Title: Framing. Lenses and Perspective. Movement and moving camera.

When zoom lenses first appeared, many filmmakers avoided them because the lenses were of poor optical quality and because the zooming movement seemed to attract unnecessary attention to the mechanics of the medium. Familiarity and perhaps a more self-conscious style of filmmaking have changed this, but it is possible to disguise zooming movements.
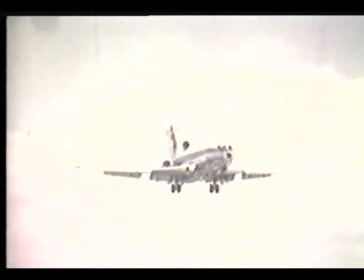For example, a zoom can be combined with a pan.
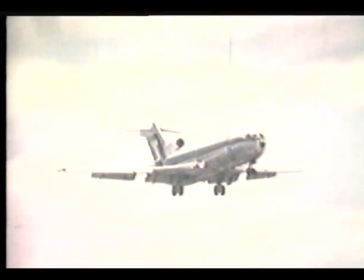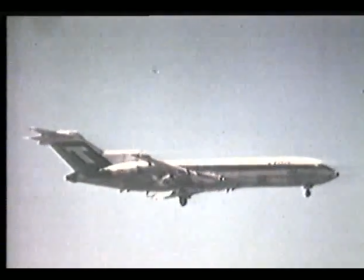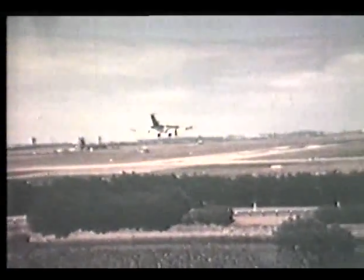The zoom imitates in a most interesting way how our attention, our awareness operates.
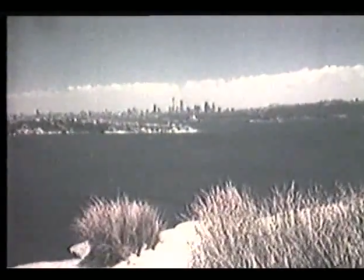We seem to look at things in wide shot and then select points of interest and direct our attention to them, excluding the surroundings.
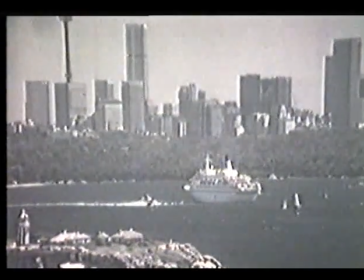So the success of a zooming movement is not so much a matter of the mechanism itself, but rather whether or not it is appropriately used. The most frequent misunderstanding about the zoom lens is the idea that it alters perspective. But perspective only changes when we change our point of view, when we alter our position in relation to what we're looking at. So a true change of perspective can only be achieved by moving the camera.
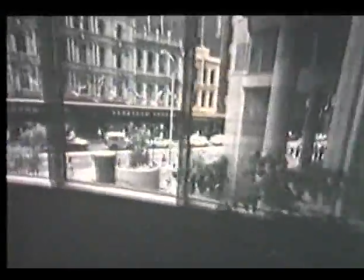Movement is life itself.
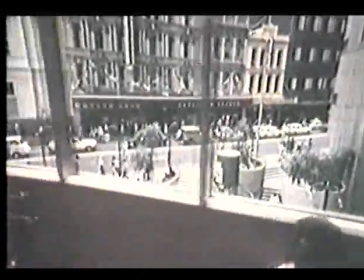When the camera moves, it becomes alive, searching out aspects of the world around it and even participating in the events taking place.
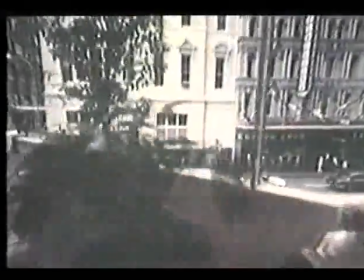Suddenly, the third dimension, depth, becomes apparent as the different layers of the scene move in relation to one another.
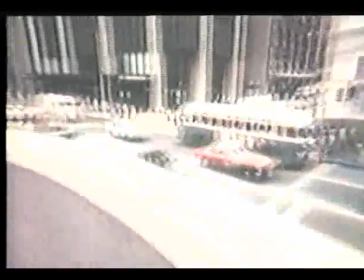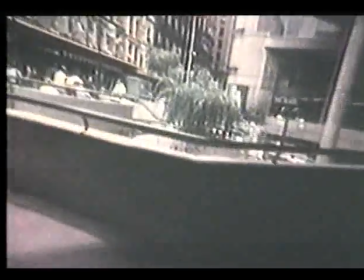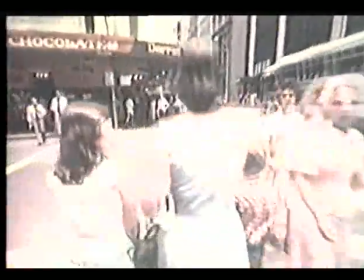Picking it up, switching it on and walking. And on a small screen like television, jerky and uneven camera movement is less obtrusive than it is in the cinema. Lightweight, noiseless cameras shooting for television have helped to break down many of the old rigid rules. Nevertheless, the carefully mounted camera that slides smoothly and effortlessly through the world can be a delight to watch.